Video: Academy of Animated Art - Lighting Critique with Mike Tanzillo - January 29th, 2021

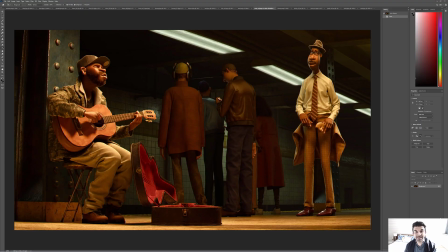Hello, everybody, and happy Friday. I'm extremely excited. I've got a new camera that works with my screen capture software. So you guys will be able to see my face through some of these videos now.
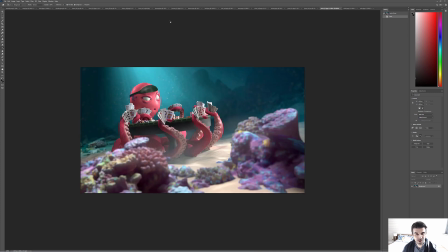Don't worry, I will keep it small and in the corner and out of the way whenever that's necessary.
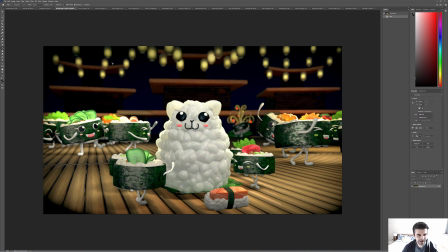But it's important because sometimes I gesture with my hands, and I found that can be beneficial in explaining things.
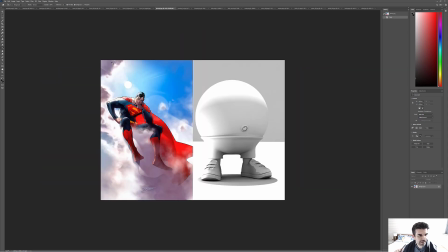I'm a little awkward about how much of my bedroom you can see. But it's a work from home life, man.
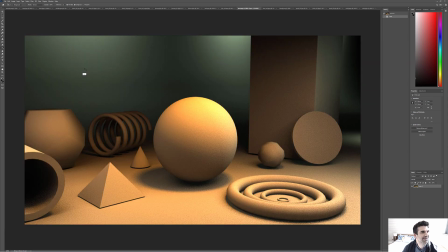We're all living that COVID life. So I wanted to just embrace it and move on. So first up, let's go.
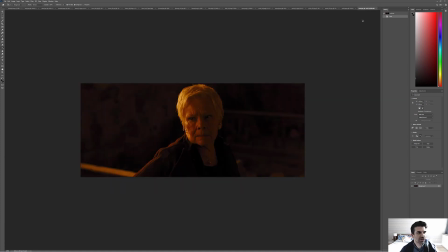You know what? Let's go through reverse alphabetical order today. Sorry, Aaron B. You almost always get up front.
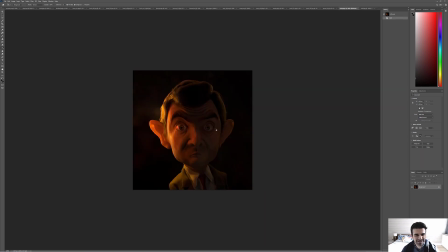So let's talk about Mr. Bean here. So we've got this with the Dame Judi Dench reference.
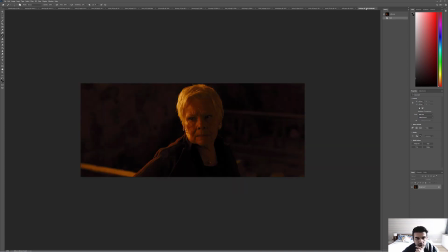One of the things that I'm noticing right out of the gate is that
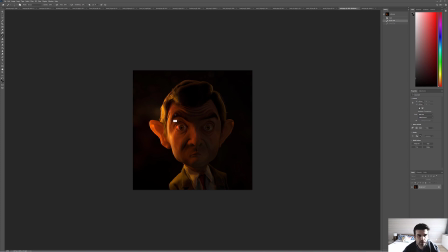this addition of like extra red on this side of his head, what we're seeing is that, like, if I look here,
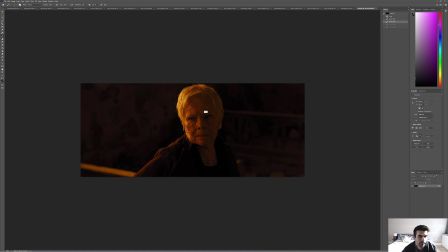there is that warmth in here, but we're not, but that warmth kind of ends here at the, like, almost like the water's edge, the edge of her head.
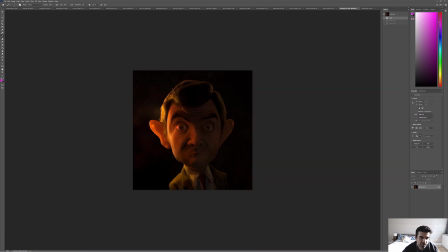And what happens is it goes to like a more crisper, cleaner white. Where in this one, we've got this warmth in here, but then it does go to like an orange, but it would be nice to roll off that saturation a little bit and allow this to go more white,
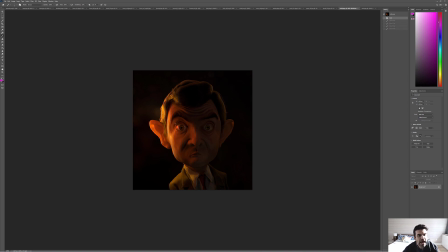and then this to go a little bit less red. And you know what? I'm realizing that I'm reading it as being more red because of these eye reflections.
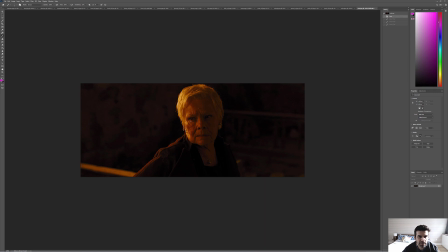These are a little bit cleaner, a little bit whiter.
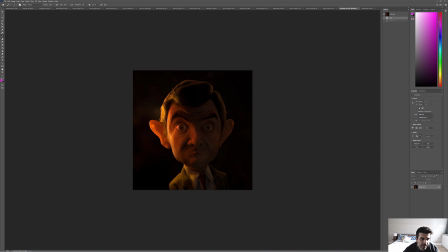I would like for the eyes, for this reflection to go away, for the sclera, the increase in the level of the sclera, just go ahead and bump that up a little bit, and then keep like a nice cleaner eye ding on that side.
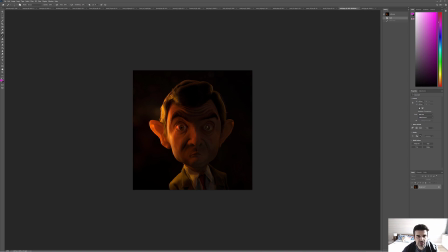And then for this side, you can increase the darkness a little bit, and then put like a softer ding.
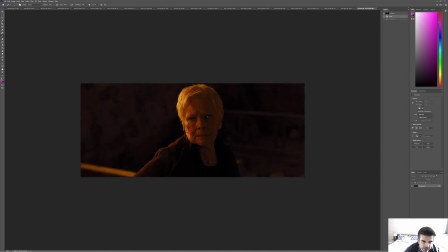You can kind of see it in here, like she's got a nice crisp ding, and then like softer reflections on that side. Generally speaking, animated characters have lightly brighter eyes than live action stuff, just because we can, and
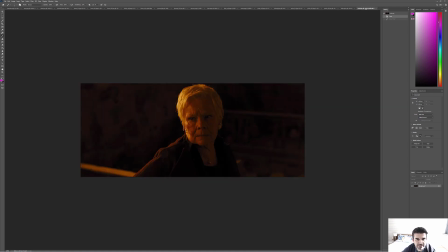so I would encourage you to do that. And so those would be my main notes. Let's see. And then, yeah, you were talking about the hair being different.
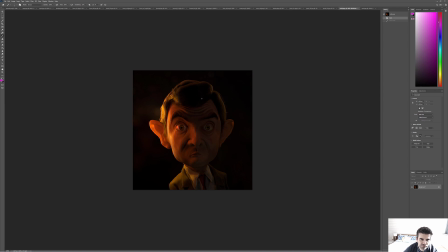Yeah, it's going to be a little bit different because of the angle. That's fine. But let's see if we can get those colors in place. And also, just because this is lit over black, I would,
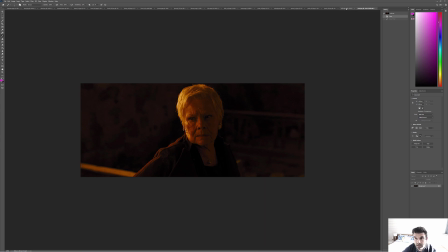doesn't necessarily have to be this background, but something very simple, very minimal. Throw that back behind him there.
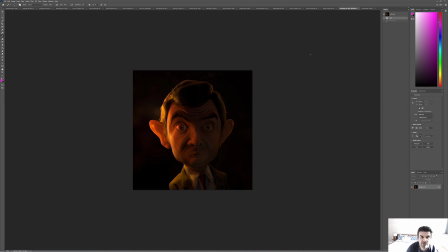Throw it out of focus like that. And you'd be surprised at how much that actually helps the image, because lighting over black, can be deceiving, in that you for a couple reasons. One, if you have something going too dark, you don't always see the edge.
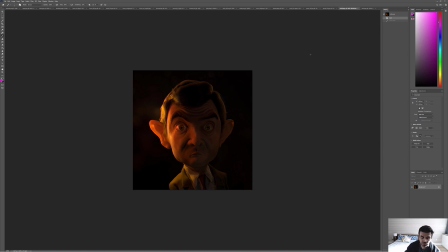But more importantly, when you surround an object with a dark surrounding, like if you take a photograph and you frame it with a dark frame, it'll make the image look lighter. So this dark surrounding will actually make the character look brighter,
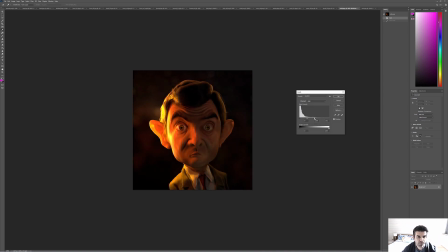when in reality we may want to push his overall tones up brighter a little bit, like avoid that clipping out, but like the overall tones in him might need to go up a little bit. So that would be my advice there. So Pearl, we've got 3 submissions here from you.
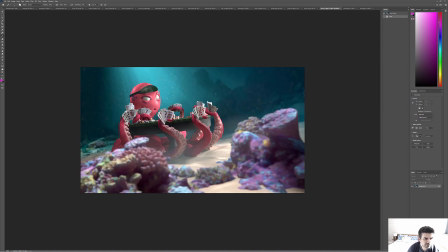We've got 2 on the sushi front, and we'll start off with the poker puss. Again, loving all the foreground stuff, the soft fill you've got in there. It's just, again, like his the color feels a little,
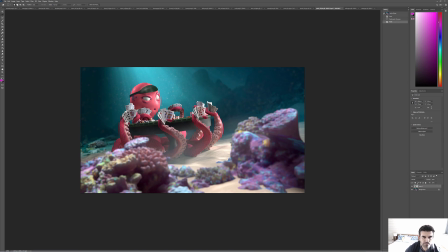I don't know. Like, it just feels a little bit not kind of like that pure poppy red. And it's going to be it's a little bit, let's see if we can get this dialed in. It's also just like a little bit murky.